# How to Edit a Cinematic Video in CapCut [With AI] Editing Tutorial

Okay, and now let's do the main edit of our sequence. And it's not difficult. All I did is edit the clips to the beat of the music. That's it. And CapCut has a super cool feature to help you with that. It's called Auto Beats. So it uses AI to show you where the beats of your music track are. Now, you can do this in most editors these days, but CapCut makes it really easy.
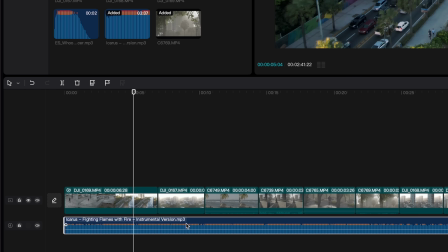4:31 Basically, just one click of a button. All you need to do is select your music track, hit this icon right here, and select beat 1 or beat 2. Beat 2 will just show you more beats, and that's the one I usually use.
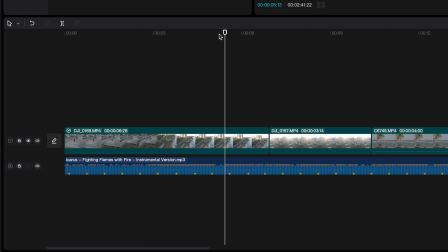4:45 Because of course, you don't have to make a cut on every beat. And then it's just a matter of cutting and trimming all the clips to the beat. These yellow dots here. Every yellow dot is a beat.
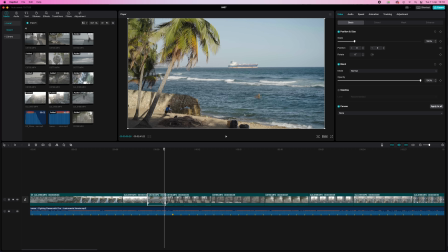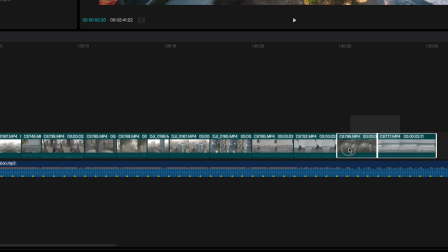5:04 And this is what the final result then looks like. And you see, you don't have to make cuts on every beat because then it'll feel too robotic. And where you make cuts? Well, that just depends on what you want to show, what you think feels good, what you think flows nicely. And then the next step is adding sound effects. It's just that little extra to take your video to the next level.
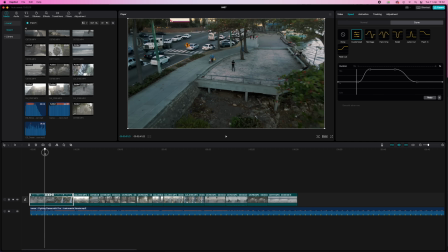5:30 What I did, first of all, is a whoosh effect where the speed ramp is, and it just makes the speed ramp feel a bit more dramatic, you know?
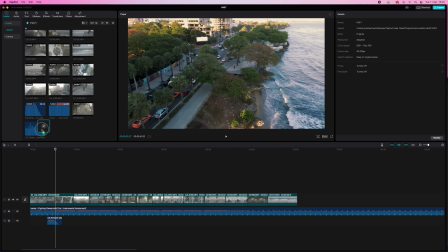5:43 And I also added some beach and ocean sounds throughout the whole sequence. You can do whatever you want. All you need to do is drop your sound effects on a new track under the music. And then you can play around with it until it sounds amazing. And then the cherry on top, of course, is color grading. Now, do you have to color grade? No, of course not. If you like the colors of your original footage, just leave it. But if you want, you can personalize it. You know what I mean? Make it look cinematic, add that little extra, that personality, that emotion.
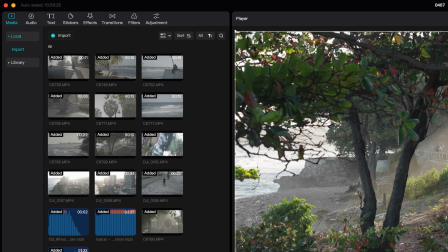6:21 So what I did is, first of all, I applied one of the many filters that CapCut has.
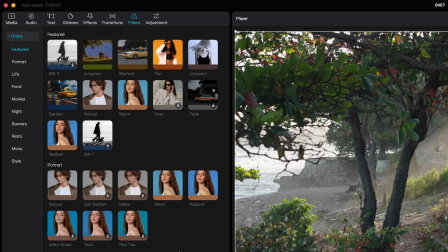6:27 Go here to filters and then pick one you like. For this sequence, I chose Miami.
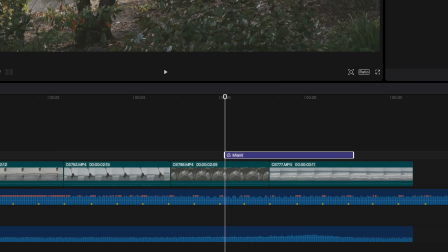6:32 Then drop it onto the timeline and you see it creates an adjustment clip for that filter. And all the clips that are under the adjustment clip will get the filter applied.
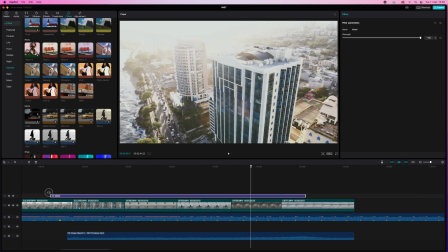6:42 You can make it longer or shorter. I want it applied to all my clips, so I just have to make sure that it covers all my clips.
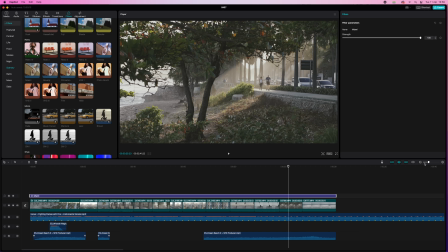6:50 But I feel like it doesn't yet look like what I want it to look like. So now let's tweak the colors manually. You can do that here. Select the clip first and then go to adjustments here.
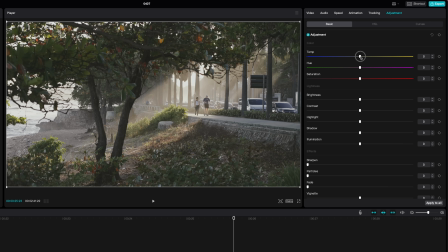7:02 In the basic tab, you can do the basic adjustments. I want it to look a bit warmer so I get more of that sunset vibe. So temperature, I'll drag it towards yellow. Maybe a bit more saturation also to make the colors pop.
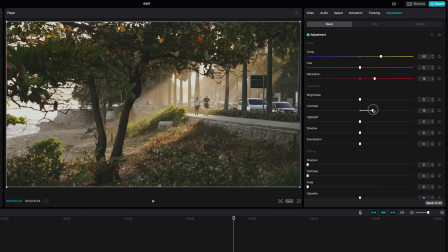7:15 And then a bit more contrast, yeah. And maybe a tiny bit of illumination to emphasize that beautiful glow of the light.
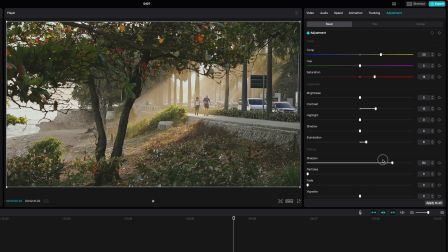7:24 Okay, we're getting somewhere now. You can also sharpen or play around with the shadows and the highlights, add some vignettes, whatever you like. So it looks pretty good now, but let's take it one level up. I want to target some colors specifically. Now we're actually getting to the color grading part.
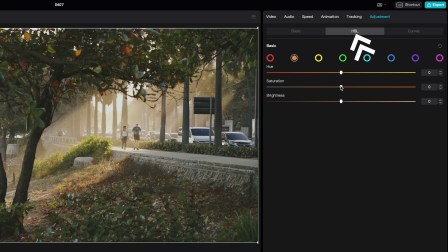7:44 So in the HSL tab, you can target colors specifically and change the hue, the saturation, or the brightness.
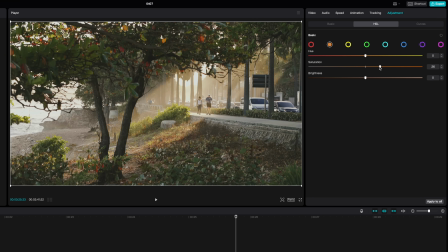7:51 For example, what I did is increase the saturation of the yellows and the oranges to make that light pop. Not too much, because then it will look unnatural. Just a little bit. There. And then in this tab here, the curves, there's four curves here.
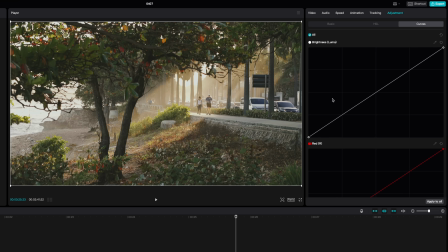8:08 The first one is the brightness curve, and the first one affects the whole image.